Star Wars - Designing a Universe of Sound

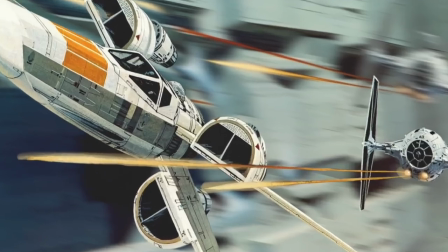0:13 Whether it's through an elephant roar mixed with tires on wet pavement or the rumble of an air conditioning unit,
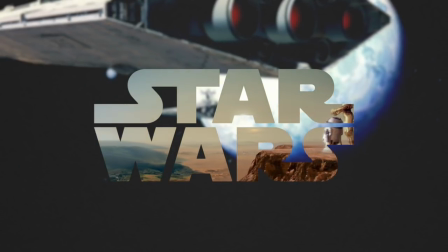0:19 Star Wars has continued to build on a landscape of sound that's been ingrained in our cultural consciousness for the last 40 years.
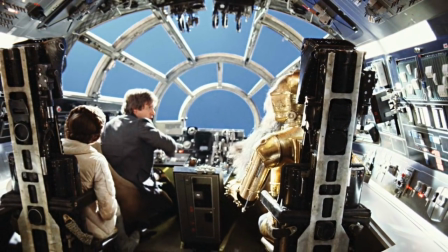0:26 With film, the goal of a traditional audio department is to reinterpret the visual environment into a complementary aural environment,
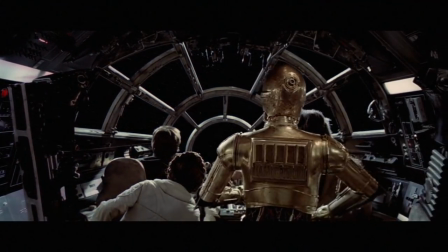0:32 giving realistic contextual sound to the images on screen. But what happens when none of those sounds exist?
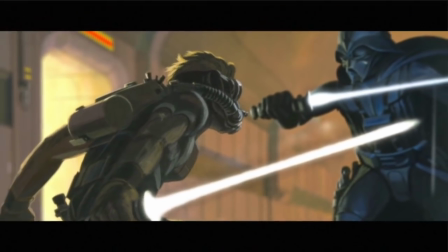0:39 When there's no source to draw from? How do you convey the sound of light? Or speed in a vacuum?
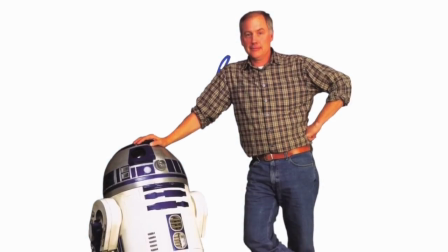0:45 Well, that's the job of a sound designer. This sound designer, in fact, Ben Burt, the creator of the majority of the sound effects in the Star Wars library,
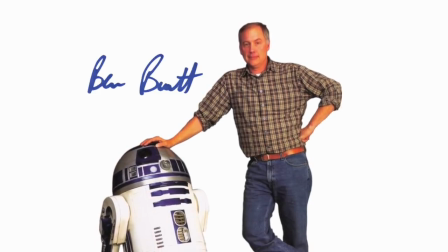0:52 which houses over 5,000 unique sounds and continues to grow with each new film. The term sound designer didn't really come into the filmmaking vernacular until Burt's work in 1977.
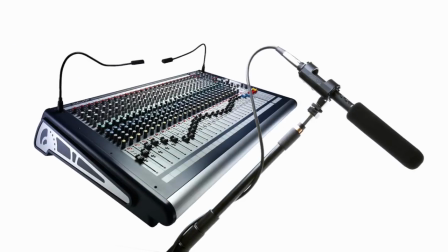1:03 Before then, film sound could be broken up into two different categories.
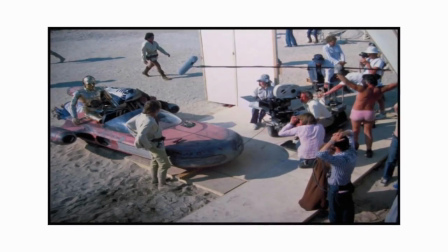1:06 The production mixer, which is this guy here in the pink booty shorts, whose job entails capturing on-set recordings of dialogue and background elements.
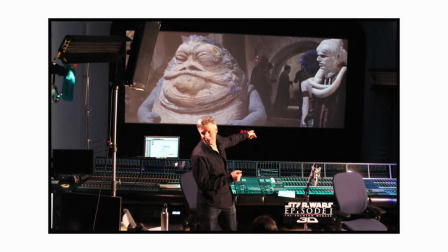1:13 And then there's the sound editors, who fabricate different sonic effects in studio or make creative enhancements to existing sound.
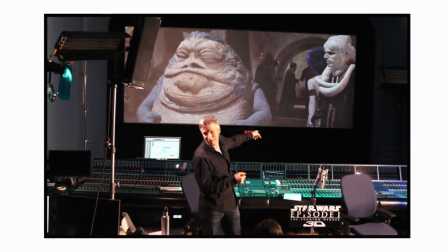1:19 That's the tradition of the Division of Labor in feature film, and it has been since the talkies of the 1920s.
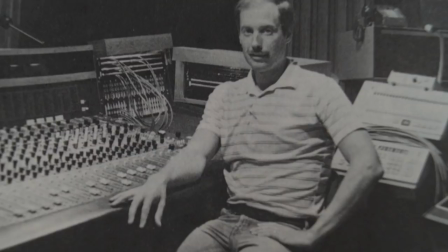1:24 Since I was an exception to that traditional division of labor, I needed to describe myself in some new term.
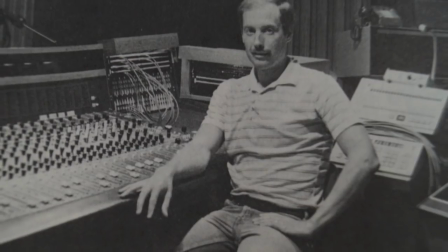1:31 So I began to use the term sound designer, which essentially meant that although I emphasized my creative work in sound effects,
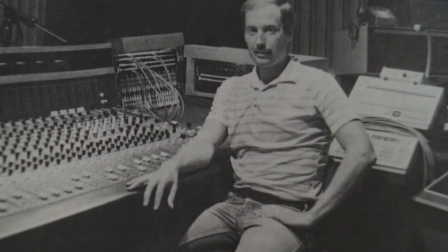1:40 my job was to coordinate all that you heard in the final soundtrack of the film.
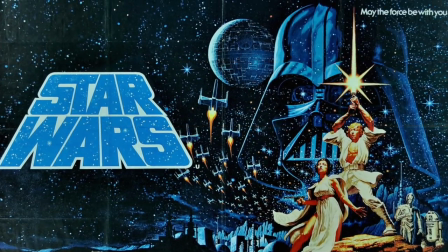1:45 And only about 15% of the final mix of the first Star Wars is originally recorded audio.
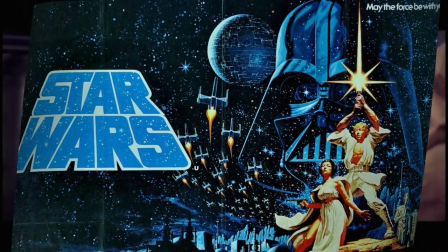1:50 The rest was added in post with ADR and Foley.
What are you at? I was about to learn.
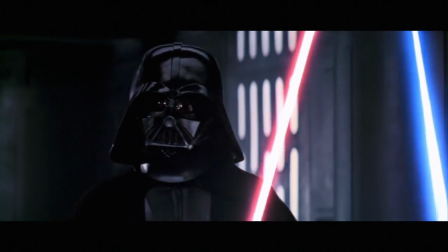1:55 Now I am the master. Only a master of evil,
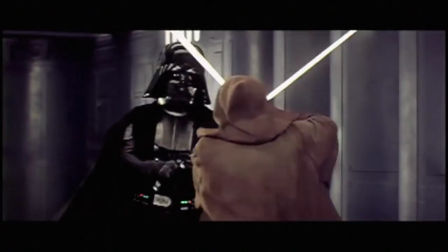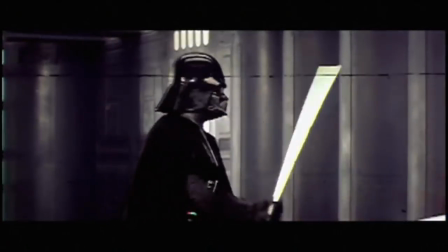2:06 Darth.
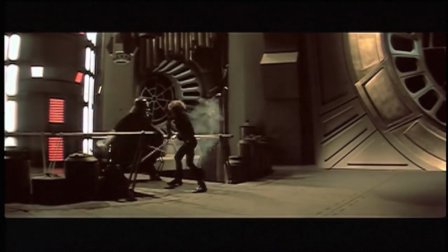2:07 The sound gives those visuals credibility and can take something that seemed relatively awkward during production and transform it into something epic.
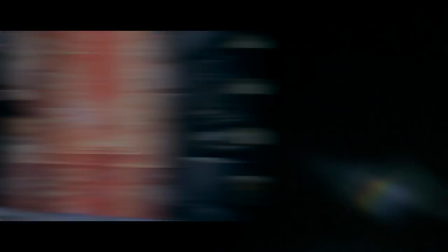2:16 The sound and the score allow those moments to have weight, but some sequences rely on the sound alone to hold that emotion.
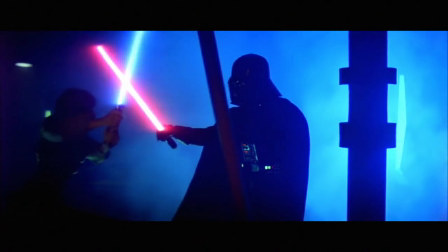2:22 A good chunk of the lightsaber duels are played without score, letting the rhythm of the sound design dictate the edit and create the cinematic atmosphere.
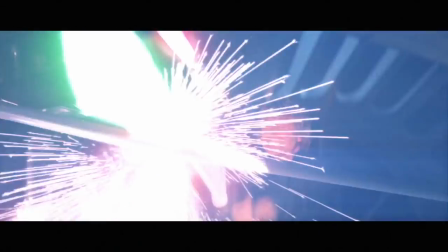2:29 And when the score resumes, the sound has to play against the music and the dialogue seamlessly.
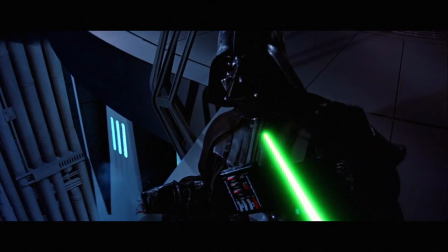2:34 A fault in any of those three elements could ruin the entire mix. Vader's wheezing, for example, could have very easily become a major distraction.
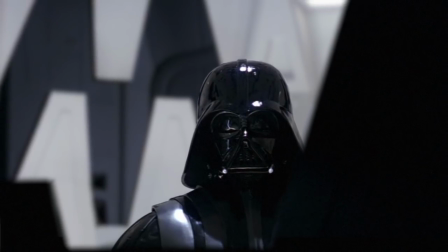2:40 But instead of sounding like an asthma attack, they were able to turn a very unnatural sound into a natural characteristic of his voice by
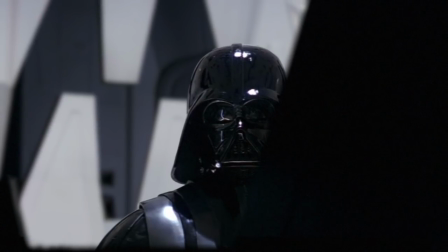2:47 matching the low frequencies of James Earl Jones' delivery with breaths through a scuba tank regulator.
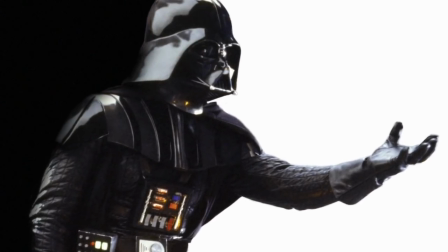2:52 And that simple effect gives more context to that character than any expository dialogue could.
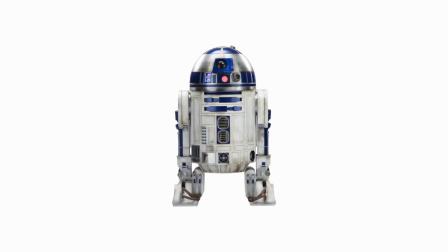2:56 Some characters like R2-D2 are developed completely through sound.
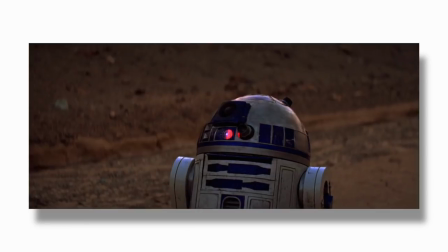2:59 R2 has no dialogue or real physical action, yet he's able to have an entire spectrum of emotion just through beeps and boops.
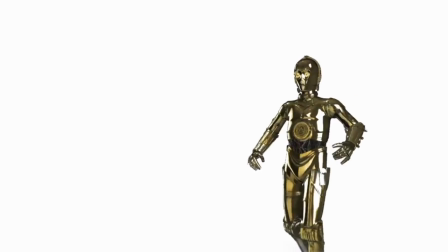3:06 C-3PO has limb articulation, he's humanoid,
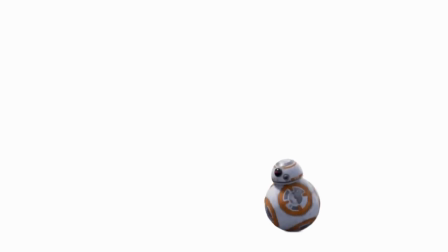3:09 and he has a human voice. Even BB-8 to a degree has different physical cues that you can attribute emotion to, like the lowering of the head, or the thumbs up. R2 is just a trash can on wheels, but we always know what he's feeling.
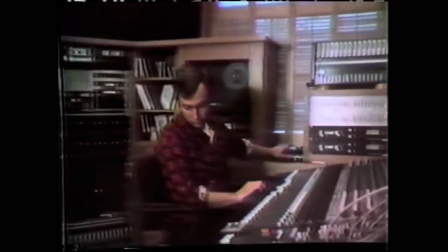3:20 And Burt was able to achieve that by combining his own voice mimicking the sounds of an infant with a synthesizer,
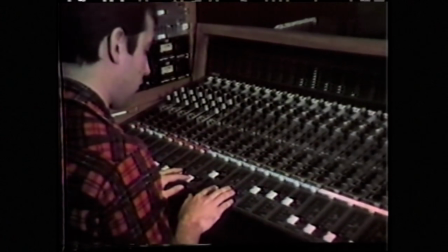3:25 creating a performance that kept R2's language very abstract and robotic while maintaining a human element you can empathize with.
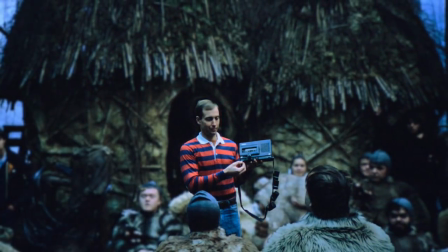3:31 That's what grounds these effects. Every sound has its roots in organic recordings rather than artificial ones.
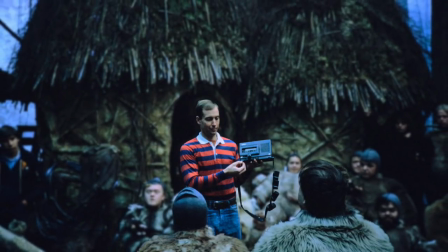3:37 And that brings a familiarity to the unknown.
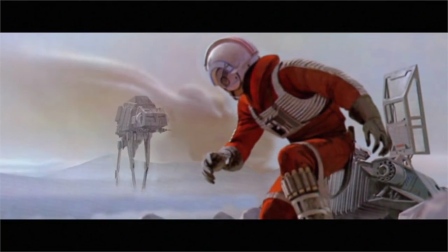3:39 The visual world of Star Wars is rusted and gritty and lived in, so every belt, gear, and exhaust used in the Foley helps sell that authenticity.
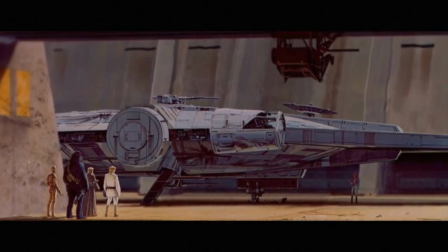3:47 It was essential that each sound be unique, making a clear association with the visual it originates from, especially in chaotic sequences like the attack run in the second Death Star.
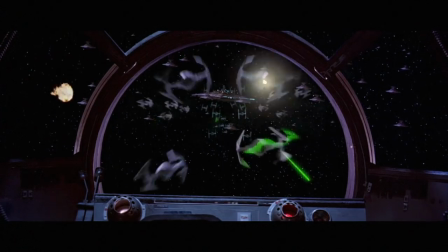3:56 The Millennium Falcon, Star Destroyers, X-Wings, Y-Wings, A-Wings, TIE Fighters,
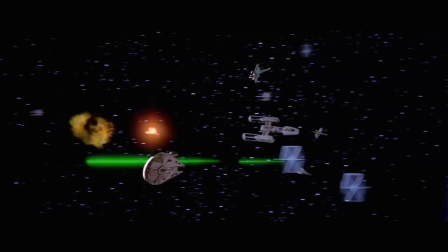4:00 and Explosions are all distinct and clear enough that you can locate them in the space of the frame even with your eyes closed.
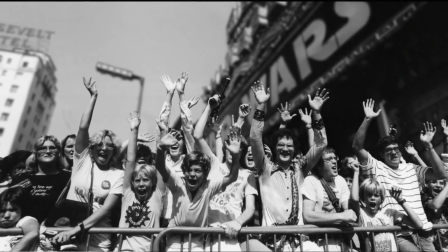4:06 And that was important given the fact that most cinema audiences in the late 70s and early 80s would only experience the film through a single-channel monaural sound system.